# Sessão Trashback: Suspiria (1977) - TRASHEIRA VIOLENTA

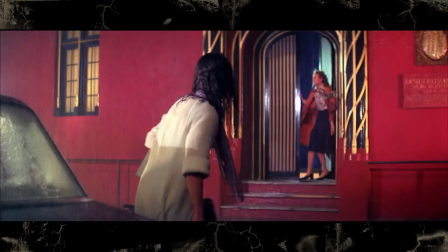Quando a Suzy desce do táxi, ela vê uma mulher saindo da escola e falando umas coisas meio frenéticas, assim, mas não dá pra ouvir direito por causa da chuva.
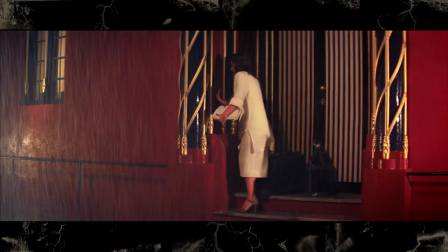E depois essa mulher vai embora correndo. A Suzy tenta entrar na escola, mas uma voz no interfone finge demência, e aí ela tem que ir embora também, porque ninguém vai deixar ela entrar. E agora, pra próxima cena do filme, a gente acompanha a Pat, que é a moça que tava fugindo da escola quando a Suzy chegou.
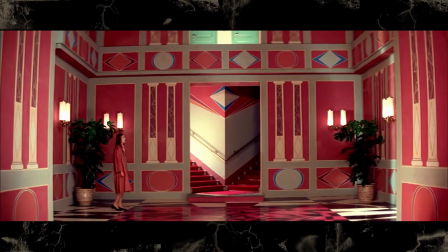Ela entra num prédio onde uma amiga dela mora, e eu acho que esse cenário é um dos maiores destaques da direção de arte do filme. É tudo muito detalhado e bem único. E a direção também faz um trabalho muito bom em quase todas as cenas de estabelecer alguma coisa antes dela acontecer.
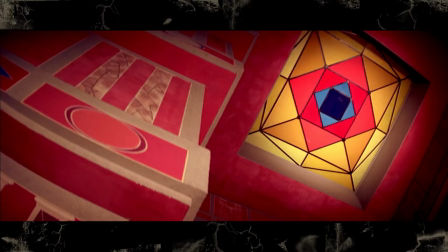Quando a Pat entra no prédio, logo de cara já tem um plano pra mostrar ali aquela claraboia do Romero Brito por onde o assassino vai jogar ela daqui a pouco. Eu acho que falar de Romero Brito em um vídeo sobre Suspiria é o maior insulto que eu posso fazer pra esse filme. O
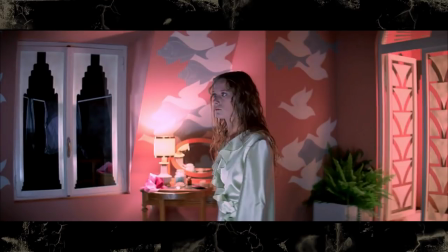Dario Argento gravou quase o filme inteiro em uma lente grande angular, que distorce bastante os cantos da imagem,
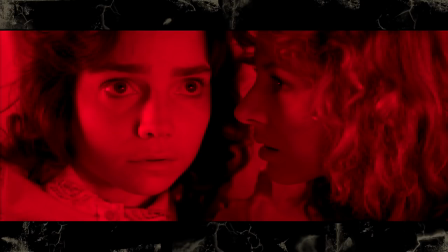e ele usa isso até em close-ups, que distorce a cara dos personagens e cria uma atmosfera bem surreal para todo o filme.
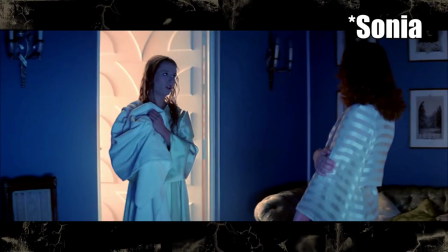Então a Pat vai para o apartamento de Sarah, que é uma amiga dela.
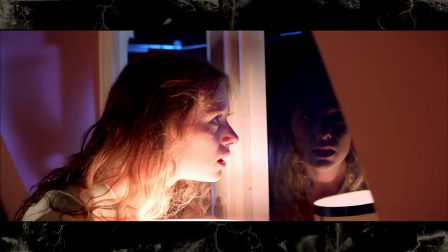Ela obviamente é perturbada com alguma coisa que ela não quer falar o que que é, e quando ela tá olhando pela janela, ela vê uns olhos sem corpos e é atacada por um braço peludo,
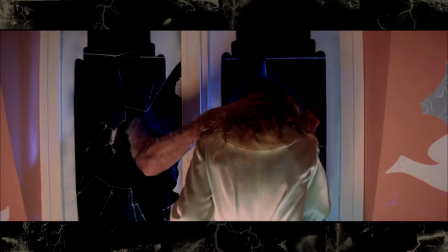que força a cabeça dela contra o vidro da janela.
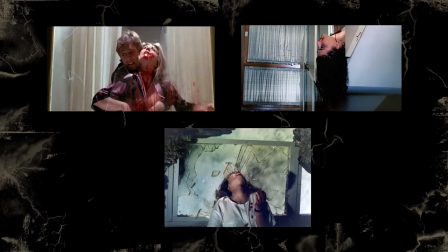Isso é uma coisa, assim, é uma tara muito específica do Dario Argento, porque acho que quase todos os filmes dele tem algum assassino quebrando a janela com a cabeça da vítima. Como o filme se trata sobre bruxas, você acha que o assassinato vai ser alguma coisa sobrenatural, mas não, a bruxa só esfaqueia a menina mesmo. Isso é onde o sobrenatural encontra o diabo nesse filme. Mas, porra, vamos admitir também, né, que essa é uma bruxa bem prática. Fazer magia é difícil, é desgastante. Porra, tô surpreso que ela só não chegou lá com uma AK-47 e metralhou a menina de uma vez. Bem, se vermelho é perigo, outra cor que também geralmente tem o mesmo significado em filmes é o roxo, que geralmente significa morte.
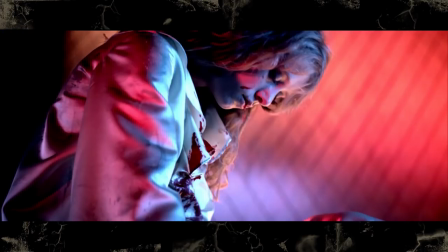E é bacana, porque essa cena toda é meio que iluminada com uma luz azul e uma luz vermelha, então dá um aspecto meio roxo também pra ela.
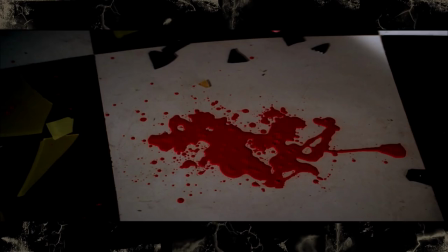Mas também a gente tem que falar de efeitos. O sangue nesse filme não se preocupa em parecer real, já que é tudo meio surreal, meio pesadelo mesmo.
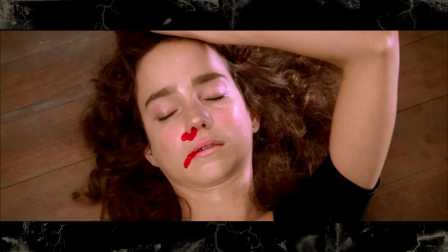Então o sangue desse filme é um vermelho bem vibrante, parece que derramaram tinta guache ali. E o pior é que funciona bastante.
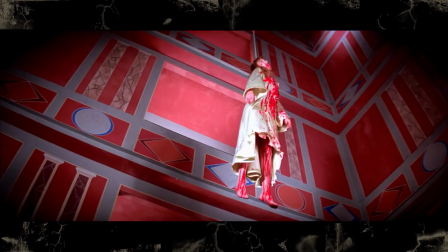Enfim, a bruxa assassina joga a menina pela claraboia com uma forca no pescoço e os pedaços de vidro caem em cima da amiga dela que estava passando por baixo no momento. Essa é possivelmente uma das cenas de assassinato mais brutais e mais icônicas do cinema. Corta pra escola de dança, que agora é hora da história começar de verdade.
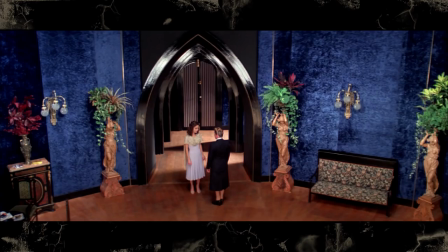A Suzy entra na escola e, sério, cada plano aqui é foda, todos os cenários são muito bonitos.
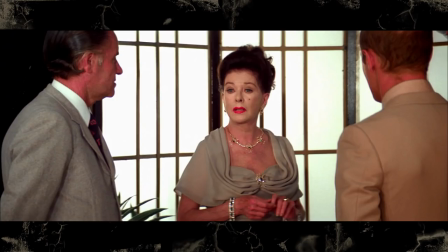A protagonista conhece a instrutora de dança, que é a senhora Tanner, e a vice-diretora, que é a Madame Blanc. Era meio que costume, assim, dos filmes italianos dos anos 60 e 70, tá meio que pouco se fudendo pra gravar o áudio da cena. Quase todo o áudio do filme, incluindo os diálogos, era tudo colocado na pós-produção. E por causa disso, os atores também estavam geralmente falando a língua que eles estavam mais confortáveis, que era a língua natal deles.
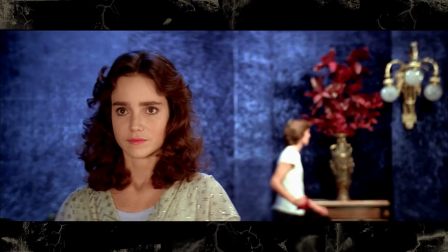Os atores, cada um, são de um país diferente, então tem, por exemplo, a Jessica Harper e a Joan Bennett, que faz a Madame Blanc, estão falando em inglês, enquanto a maioria dos atores secundários estão falando italiano ou até alemão mesmo. O resultado disso é que o filme não tem um áudio original. Se você assistir Suspiria tanto com a dublagem em inglês americana, tanto com a dublagem italiana, não tem muita diferença, porque sempre vai ter um personagem que vai estar sendo dublado por outro ator e que não vai bater muito bem o que ele tá falando com a boca.
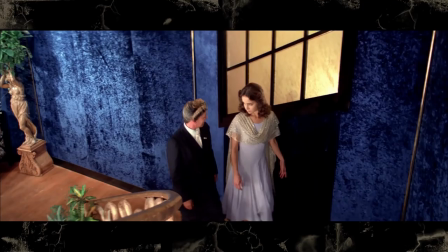Isso eu acho que só mostra como essas atrizes são fodas, porque elas estão fazendo toda a atuação baseada no que elas sabem do roteiro.
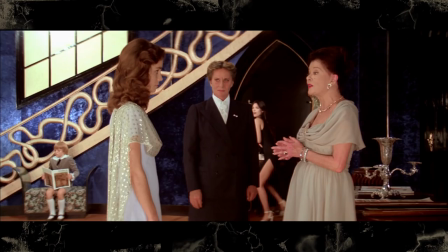Porque elas não estão nem falando a mesma língua, elas estão entendendo porra nenhuma que uma outra tá falando ali no set.
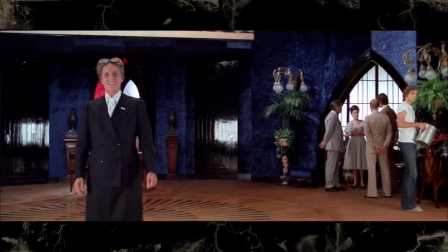Eu vou dar mais destaque ainda pra atriz que é a Lida Valle, que interpreta a instrutora Tanner.
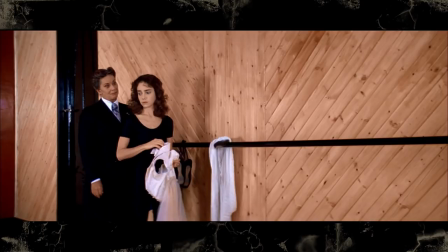Ela é um personagem secundário que não faz muita coisa ao longo do filme, mas ela tem uma presença tão forte que ela rouba todas as cenas que ela aparece. A Suzy ia ficar num quarto na escola, igual a um internato, mas a vice-diretora avisa pra ela que o quarto dela não tá pronto.
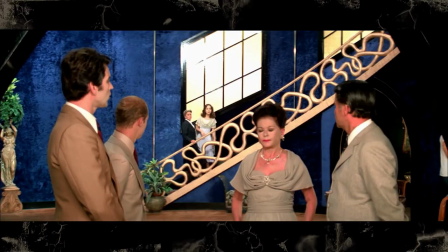E ela também menciona que uma aluna foi assassinada no dia anterior, o que faz a Suzy contar pra todo mundo que tá ali que ela viu a menina saindo da escola.
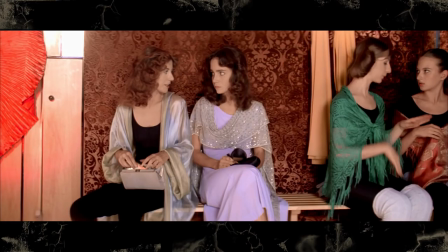Ela então vai conhecer as outras alunas e fica amiga dessa outra moça chamada Sarah. Essa cena é meio bizarra porque o comportamento de todas essas alunas dançarinas é bem infantil, o que na verdade é deliberado, porque no roteiro original que o Dario Argento escreveu, todas essas personagens tinham 12 anos. Só que o pai do Dario Argento, que é o produtor do filme, ele meio que vetou essa ideia porque falou: cara, se você sair matando um monte de menino de 12 anos nesse filme, a censura vai cair em cima e você não vai conseguir vender esse negócio. Aí o Dario Argento só pegou o roteiro e falou: ah, tá bom, riscou 12 anos, escreveu 20, não mudou uma porra nenhuma. As personagens agora têm 20 anos, mas elas continuam com o mesmo diálogo das personagens de 12 anos.
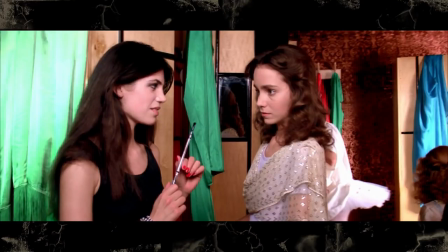E eu acho que fica muito bom isso, porque só parece que as personagens são bem mesquinhas e ingênuas mesmo.
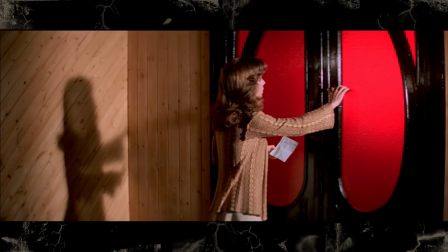O próprio set foi construído para ser um pouco maior do que de costume.